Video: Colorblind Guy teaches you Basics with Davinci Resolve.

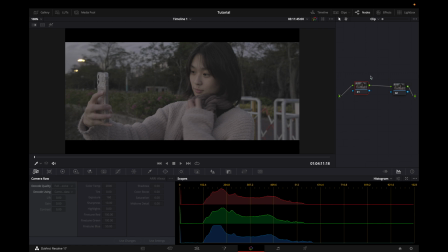(5:51)
But for this way, when we have temperature first, we do it backwards, then we will have more of a feel, more of a look. So we're going to start backwards. We go to the second node, and we're going to adjust our exposure now.
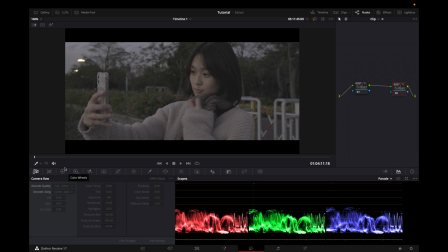(6:06)
I like to look at parade. I think it's easier to visualize what I'm seeing. And then there are two ways to color grade. We have curves, and then we have color wheels. I'm colorblind. I find color wheels to be a lot easier and a lot more intuitive. If you ask me, what is this high dynamic range color wheel? Ignore that.
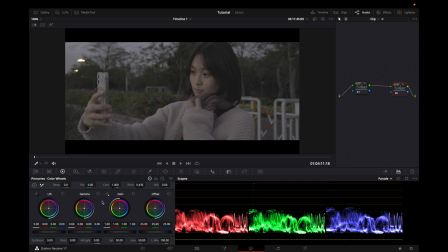(6:25)
Don't make things complicated. Stick with the primaries. Now, what does this all mean? Lift is your shadow. Shadows, gamma is your midtones, and gain is your highlights. So we're going to first start our color grading process by,
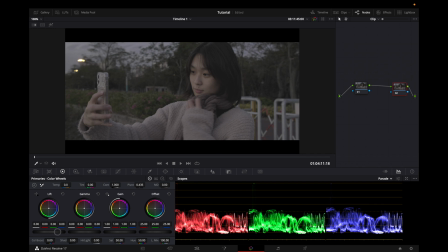(6:41)
now there's no right official way, standard way, but I'm going to adjust my shadows. We're going to adjust our shadows so that her hair, which is going to be the darkest part of this clip, and make it as dark as it should be, right?
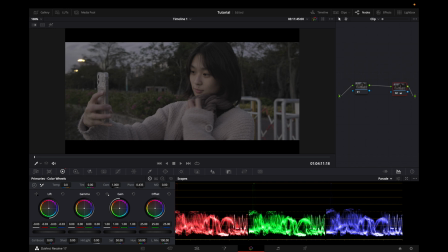(6:57)
If it's, you know, you're shooting something else, find the darkest part of your clip and make it, and adjust adjust your shadows with respect to that darkest part. All right, so let's say this is how dark I want my her hair to be.
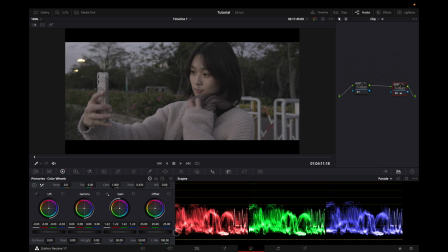(7:11)
Now I'm gonna adjust her exposure. Like I said, this is a little bit underexposed. It is sunset. Let's increase it to, okay, that's a pretty good amount, right? You can see her face clearly, 2.2. Now it's really important to always check your brightness. So maybe you might think this is too dark or too bright. Always check the brightness of your computer monitor.
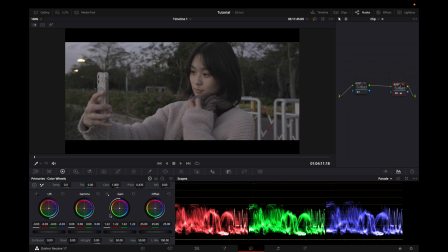(7:31)
Maybe that might be the problem. So after this, we're going to adjust the midtones. This is the most important part and the most flexible. So you typically want to crush your shadows, crush your midtones.
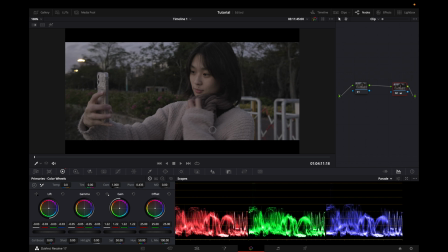(7:46)
So you want to choose a point where you think you really get a good amount of contrast and a good amount of depth in your exposure. So let's just say I think that's a good amount. Maybe I can make it a little bit brighter. Okay, let's say I think this is a good starting point.
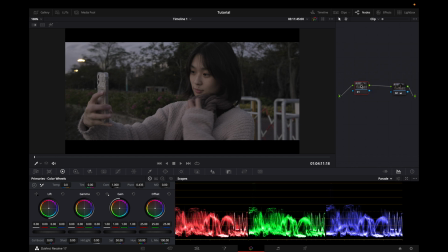(8:05)
Now let's do our color and our temperature. So in general, you always want it to be a little bit warmer than usual. Let's just say 200, right? It is sunset after all, blue hour, so warmer gives a nice feeling.
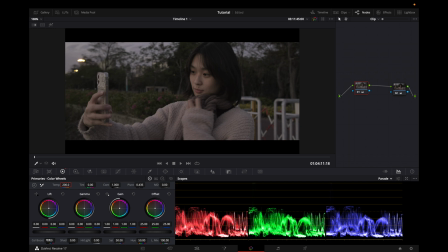(8:22)
And then you can change color through color boost or saturation. I like to use color boost. Now, the minimum is probably about 10. If you do 5, you're probably not going to see a big effect, but you also don't want to go overboard. Like if you do 30 color boost, well, now it just looks really alien.
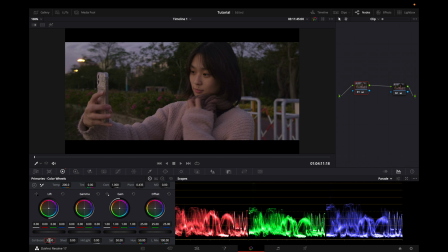(8:41)
Her skin tone is completely out of whack. So in general, you want to aim for 10 or 20. 15 is typically a good spot for your color boost. I'm going to do 10. Now, let's just say you really, really, really like the look of 20 color boost, but you don't like her skin tones.
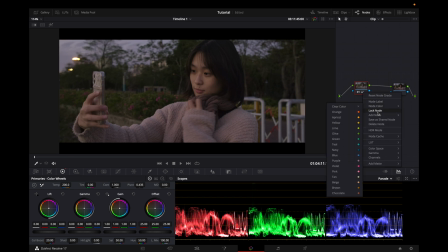(8:58)
In this case, you can add a parallel node. So you right click, and instead of serial node, you add a parallel node. And then in this node, you will adjust for her skin tone specifically. However, this will cause a lot of noise.
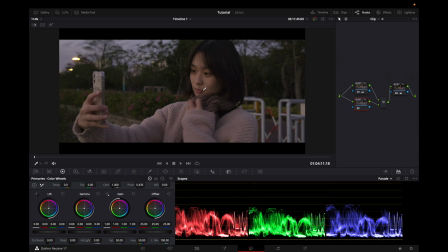(9:12)
And because the noise reduction feature in DaVinci Resolve is not free, we're going to ignore this step.
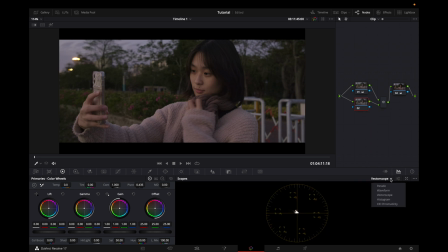(9:19)
But just be aware that you can fix this problem using the vector scope. But let's just get back on track.
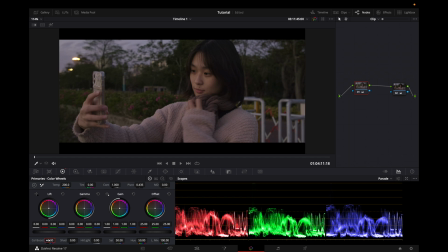(9:26)
Okay, so we have a color boost of, let's say, 15 for now, temperature of 200. And this one, we have our contrast and our exposure. Now let's take a look at what we have so far.
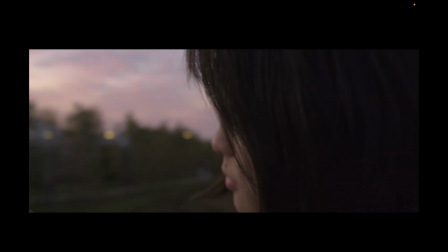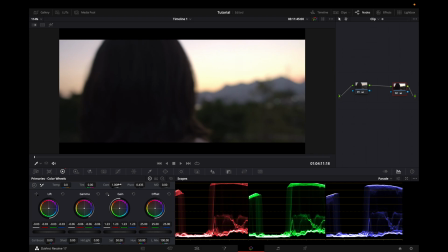(9:47)
That's pretty good, right? I think some of you might think that's pretty good. Now, let's make it a little bit better.
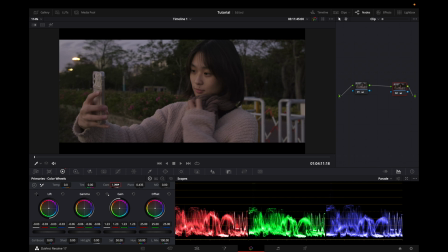(9:53)
I think my secret sauce is by adding contrast.
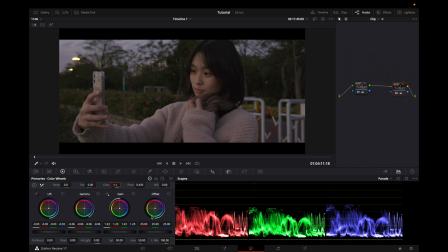(9:57)
So on this right here, you're gonna want to add a contrast of 1.1. And this will really give you a lot of depth, a lot of oomph in your video.
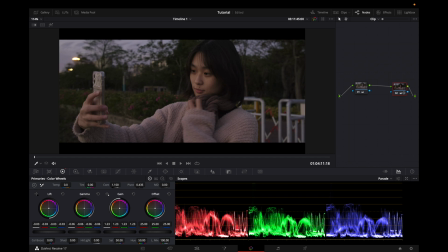(10:10)
But just be aware that once you add contrast, you might want to lower some of your initial contrast. So maybe up your midtones just a little bit so it's not too contrasty, right?
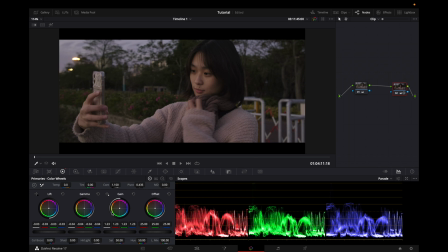(10:28)
Okay. All right. And now let's see what we have.
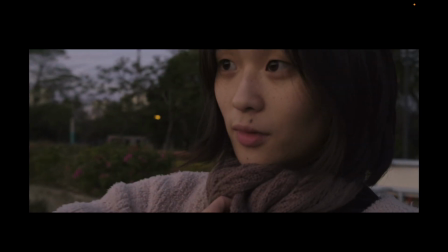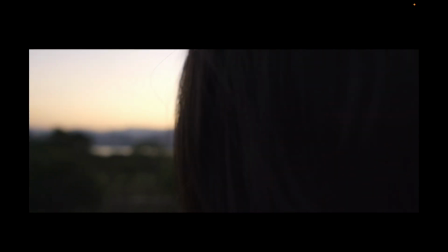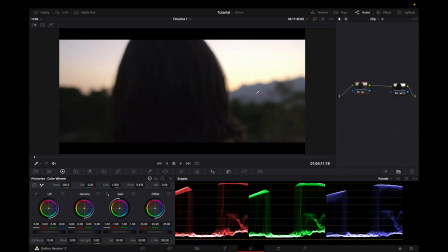(10:41)
I like that, but I still think that the color is a little bit weird, especially on this blue, the blue ridge of the mountains.
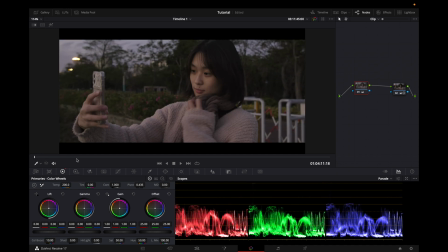(10:46)
So I'm gonna bring my color boost back to 10 to make it more subtle. Remember, don't go overboard. Never go overboard. Try to make it subtle changes. Try to make it as natural and clean as possible.
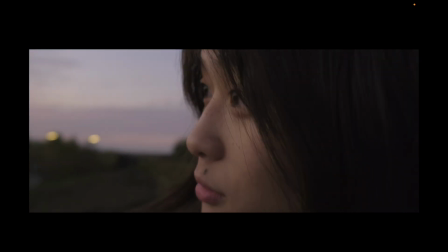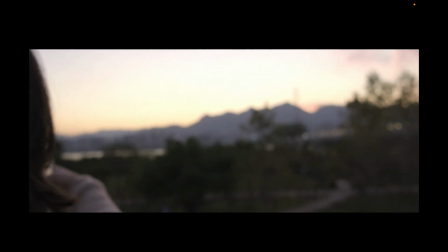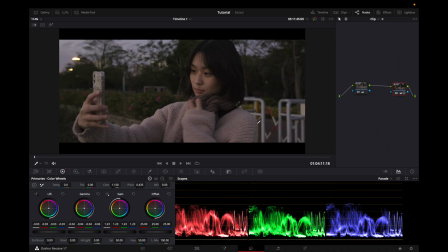(11:11)
All right, so I think that's pretty good, right? Now, let's say that this is what you want, and you're satisfied with this. Now, all you gotta do is you gotta copy and paste what you just did. So copy and paste, and then go to the next scene, right?
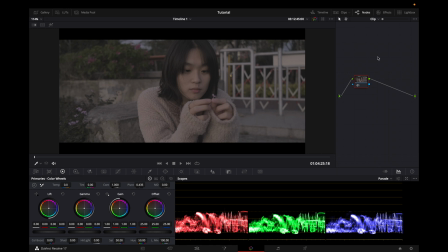(11:26)
Assuming that you didn't all of a sudden change your white balance or change your f-stop or whatever, add a node and then just add your settings, right? So this is your exposure, and now we're gonna add our temperature and color. So let's say 200, and then let's see.
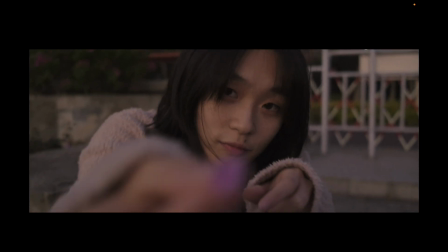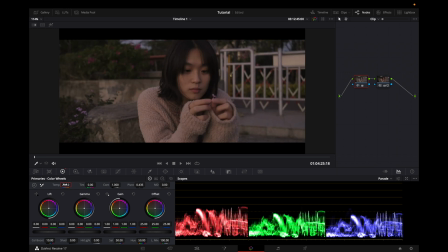(11:51)
Pretty good, but you might think this is a little bit too warm. In that case, maybe you might want to lower your temperature for this specific video. Maybe keep it at 0, maybe 100 is fine, right?
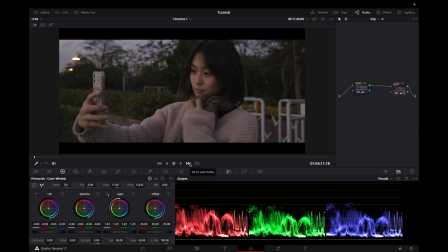(12:04)
So this is how you color grade. Now, sometimes it can be obnoxious to go through all of these individually. Sometimes it's easy and you can just copy and paste, and sometimes not. But just be patient.
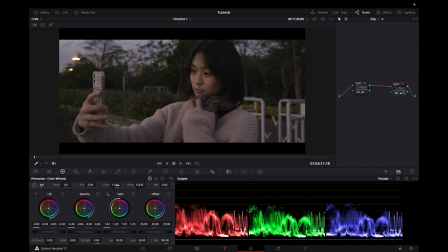(12:17)
At the end of the day, it's always worth it. Now, when you're color grading, just a tip, don't try to make these drastic changes.
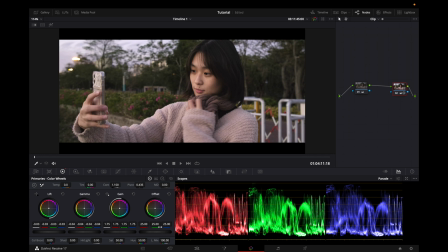(12:25)
Some people like to look at their scopes and like, oh, see how my scope right here is really, really full.
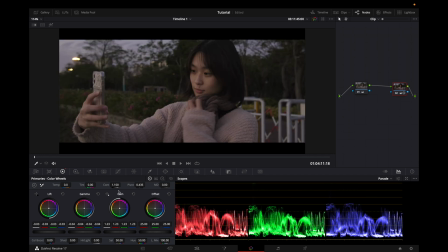(12:31)
Is this good? I mean, take a look. I don't think this looks good at all. Some people are tempted to do a contrast of 1.3. I'm telling you, 1.1 is the sweet spot. Sometimes I do use 1.3, but that's for if I want a specific look. 1.1 in general is going to give you probably the best results, especially as a beginner.
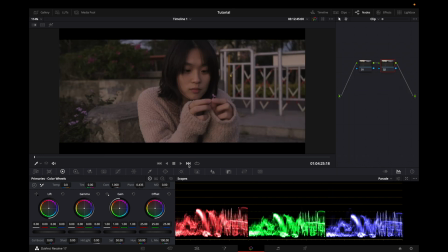(12:50)
All right, so let's see.
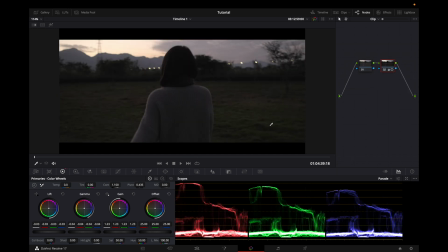(12:54)
Let's just copy our settings, what we did, and see what we have.
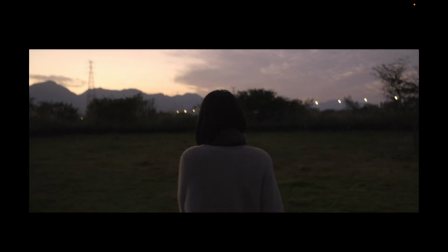(13:04)
All right, let's take a look at this one now. It's pretty nice, right?
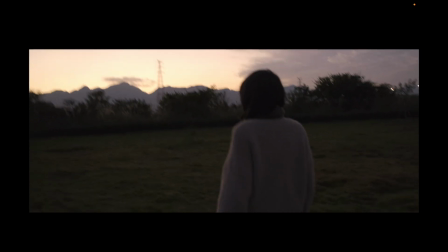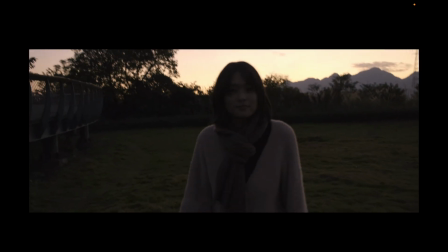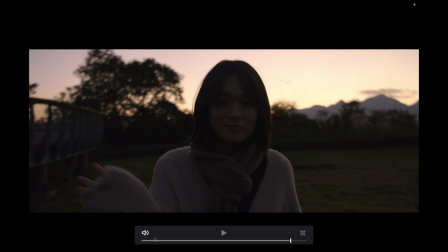(13:19)
Now, as you can see, for this second part, in the beginning, it was pretty good, right?
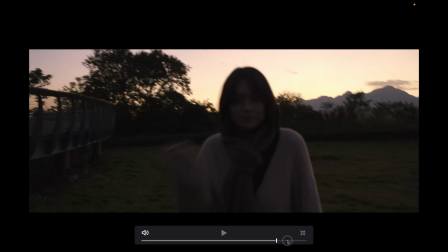(13:23)
It was the exposure might be what you want, but towards the end, maybe you don't like the exposure.
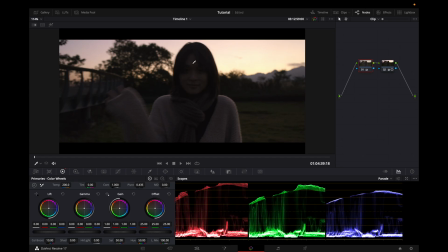(13:28)
Maybe you think her face is too dark. In this case, you always want to color grade for, you know, the extremes, for the worst part of your video. So this one, we might still want to make our shadows a little bit brighter, right? So that her face is not too dark. As you can see from the scopes, right? It's kind of borderline getting clipped.
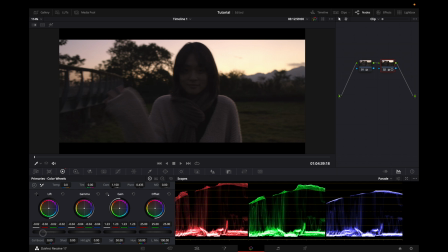(13:48)
So you don't want to make it too dark, right? All right, let's just do something like that, okay? And then in the beginning, you just have to sacrifice, you know, this part will be a little bit lighter than maybe ideally you want it.
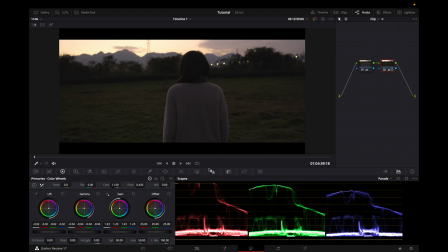(14:00)
Okay?